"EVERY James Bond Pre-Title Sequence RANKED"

To this day I can barely look at a bottle of the thing without hearing Christopher Lee's voice bellowing in my head. And it's like it creates an involuntary reaction within my own body to replicate that same delivery every time I'm asking for that particular condiment, and as a result I'm banned from 12 restaurants in the Greater London Area.
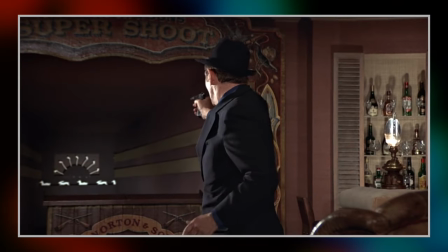4:25 So while I think the scene does well with what it sets out to do, it's certainly not up there with the best of the Bond pre-title sequences for me, and that's just kind of by design,
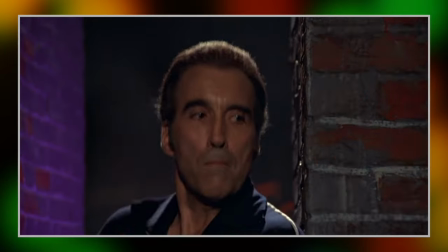4:34 it's not trying to be a high-octane mini Bond adventure, I mean, the biggest stunt in the thing is Christopher Lee sliding down a ramp for Christ's sake,
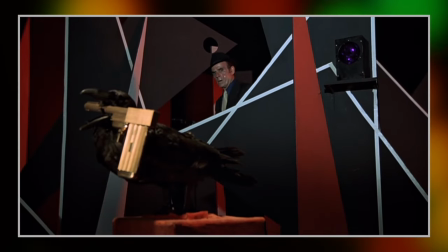4:40 so as much as I love Scaramanga this is still going to be a fairly low-ranking sequence in the series.
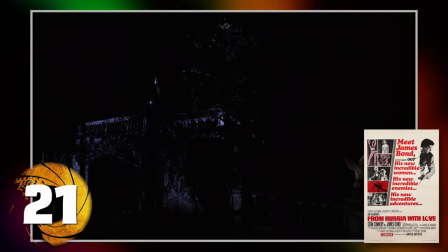4:46 And once again we have a pre-title sequence without the character of James Bond present at all outside of the gun barrel,
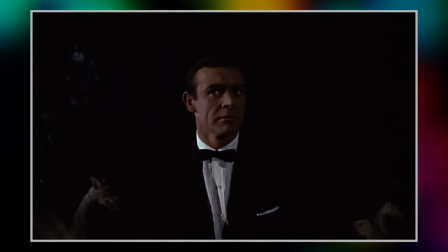4:52 I mean, well, I mean obviously yes that is the actor Sean Connery stalking around the hedge maze,
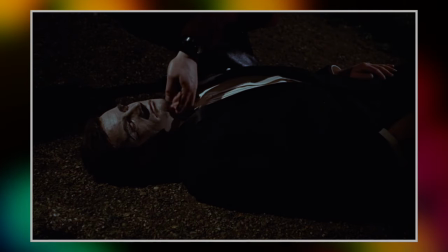4:56 but the twist at the end of this sequence is of course that it was actually a moustache-sporting Spectre agent wearing a Sean Connery mask
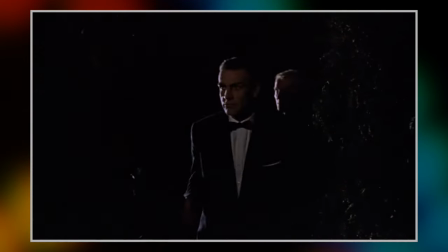5:02 available at the Spectre Training Island gift shop so that villainous assassin Red Grant can authentically practice his Garo killing.
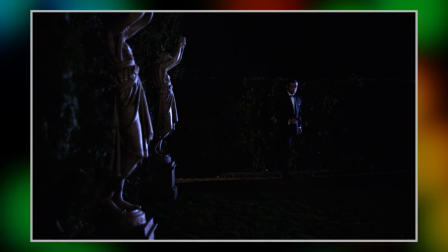5:09 I'd love to know the conversations that were had before they set out on this training thing. Like, the guy wearing the Bond mask just must have known that that was not a good sign.
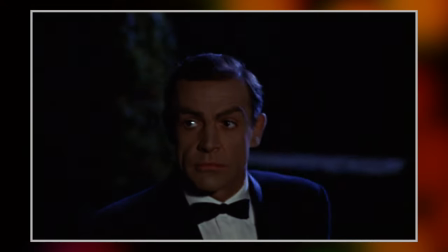5:17 Like, he was not going to be cashing in on Spectre's pension scheme at any point. Did anyone else get one of these?
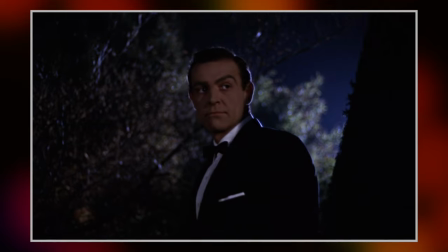5:24 Bit weird, did it? So, I do think that the sequence is nice and suspense and it sets up Grant as a formidable foe.
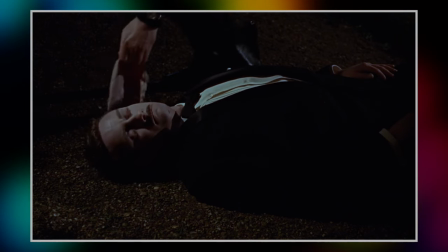5:31 I think it maybe relies a little too much on the whole, you know, they killed Bond in the opening scene gimmick, but this was the film that started that.
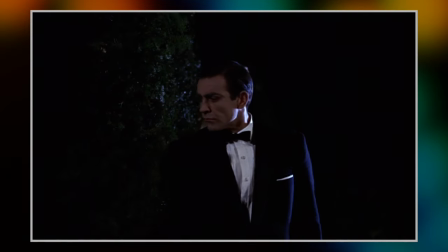5:38 So, I mean, hey, they were still figuring out the format, and indeed,
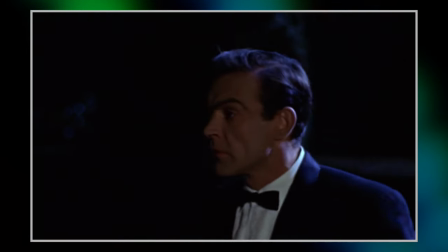5:41 I think that the next film in the series takes the premise of the pre-title sequence to the next level, but we'll have a few more to talk about before we get to Goldfinger.
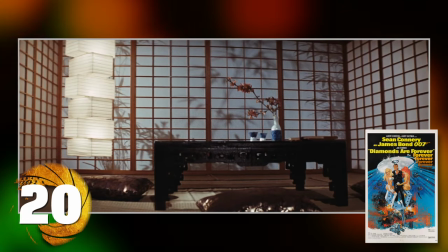5:49 For a sequence that culminates with the demise of the man who was, well, partly responsible, at least,
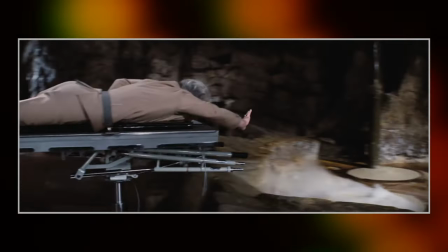5:54 for murdering James Bond's wife at the very end of the very last film, you'd think it'd be a bit more epic in scope,
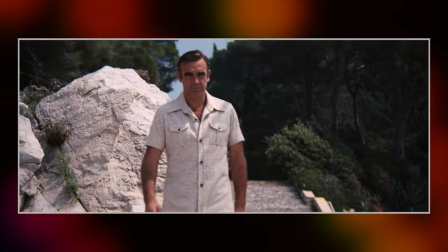6:00 but Diamonds Are Forever's pre-titles reintroduces an audience to Sean Connery as James Bond, and I love all the bits where you don't even see him properly,
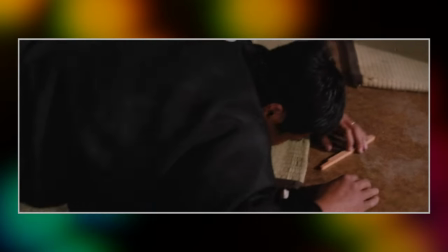6:07 you just see fists and finely polished shoes beating the crap out of a couple of guys before the sequence eventually settles at a retreat of Ernst
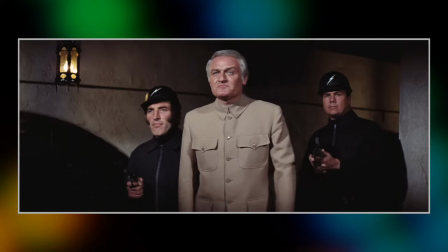6:15 Stavro Blofeld, played here of course by the incomparable Charles Grey.
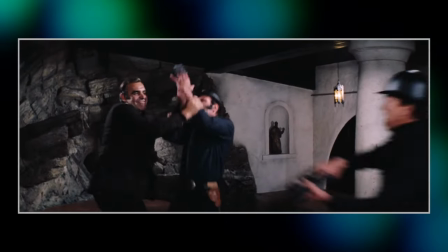6:21 It's a shame that there isn't a more exciting fight sequence than the one we get.
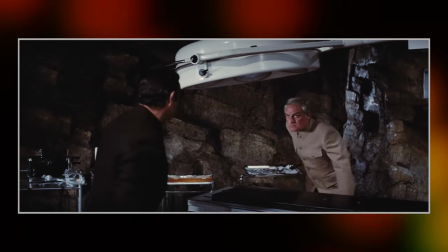6:25 It's pretty small scale with just a couple of goons and then Blofeld himself, or rather, one of Blofeld's doubles, and this moment has always kind of annoyed me where the actor just freezes in place,
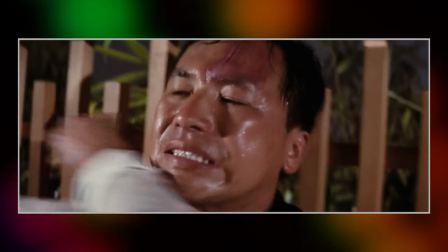6:34 like it's just so unnatural and clunky. I think it's an okay sequence, and despite Blofeld's reappearance in the story later on,
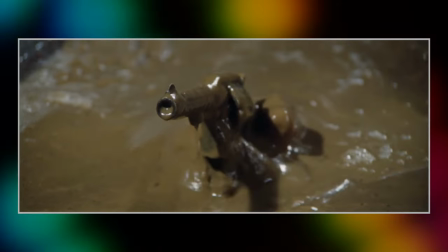6:40 they clearly wanted to wrap up the fallout of On Her Majesty's Secret Service as quickly and yet also as dubiously as they could,
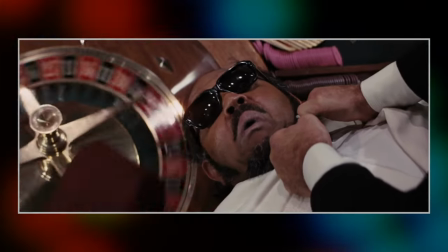6:49 and as such, it all ends up just feeling a bit rushed and vague. As an opening to Diamonds Are Forever, I think it makes for a nice little scene,
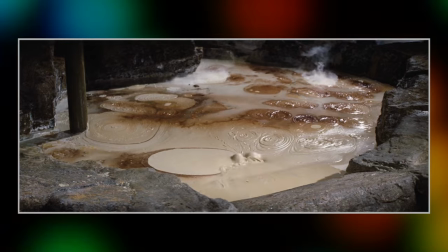6:57 as a follow-on from On Her Majesty's Secret Service, though, it's about as disappointing as red wine with fish.
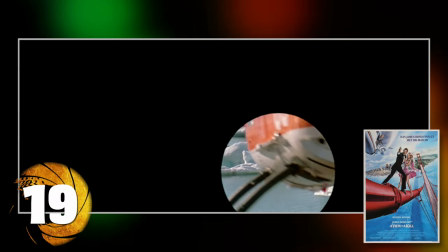7:04 What the f*** is that?! On a similar note of lacklustre, we come to View to a Kill.
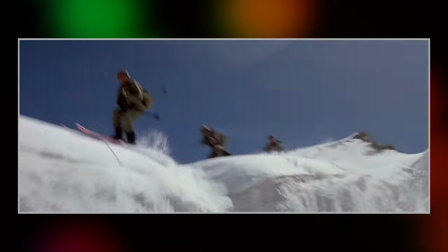7:09 This is a perfectly fine action sequence, don't get me wrong, and Skeeting Bits and Bond are always slick and incredibly well-produced, and this is no different,
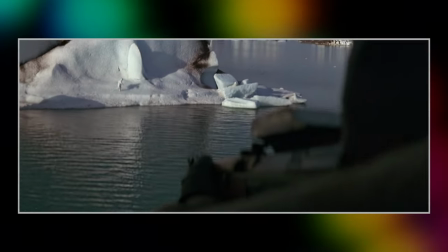7:15 but I don't know if the action here ever really moves the dial that much for me personally.
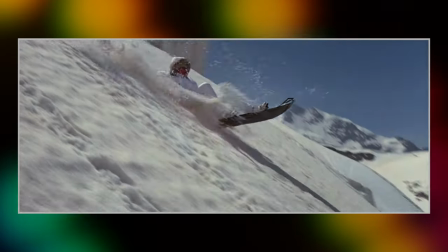7:21 The showcase stunt of the sequence is obviously the snowboarding bit, and yeah, it looks awesome,
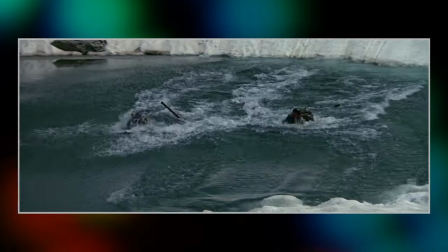7:26 but it's kind of ruined by a Beach Boys cover that plays over it before awkwardly transitioning back into the score.
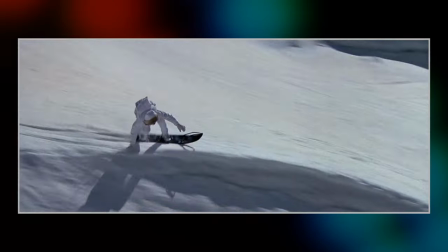7:31 I don't know, am I being too harsh on this one? I guess it comes down to the fact that I just can't get too excited about any aspect of it.
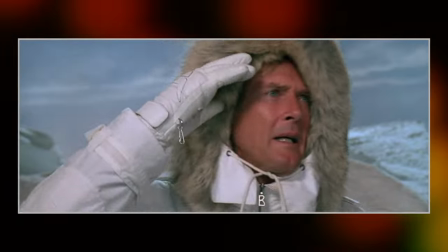7:37 It's okay, it does what a Bond pre-title sequence should do, but I guess it just does it in a relatively mediocre way.
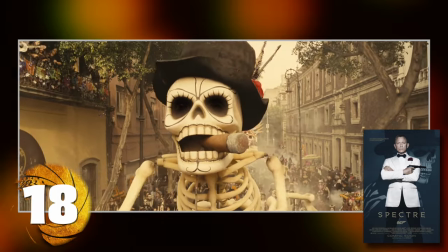7:45 And I share those same sentiments with the sequence from Spectre, too.
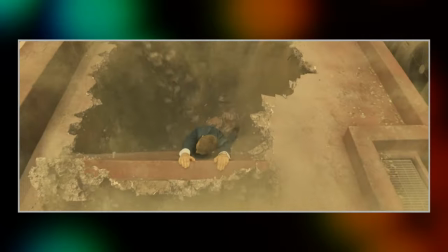7:48 Now, I know that a lot of fans really love this one, and again, there's stuff in here that I like an awful lot, just nothing that I feel gets me too excited,
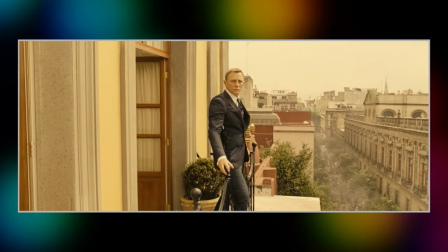7:56 except for this moment with Bond nonchalantly strolling along this ledge on his way to work.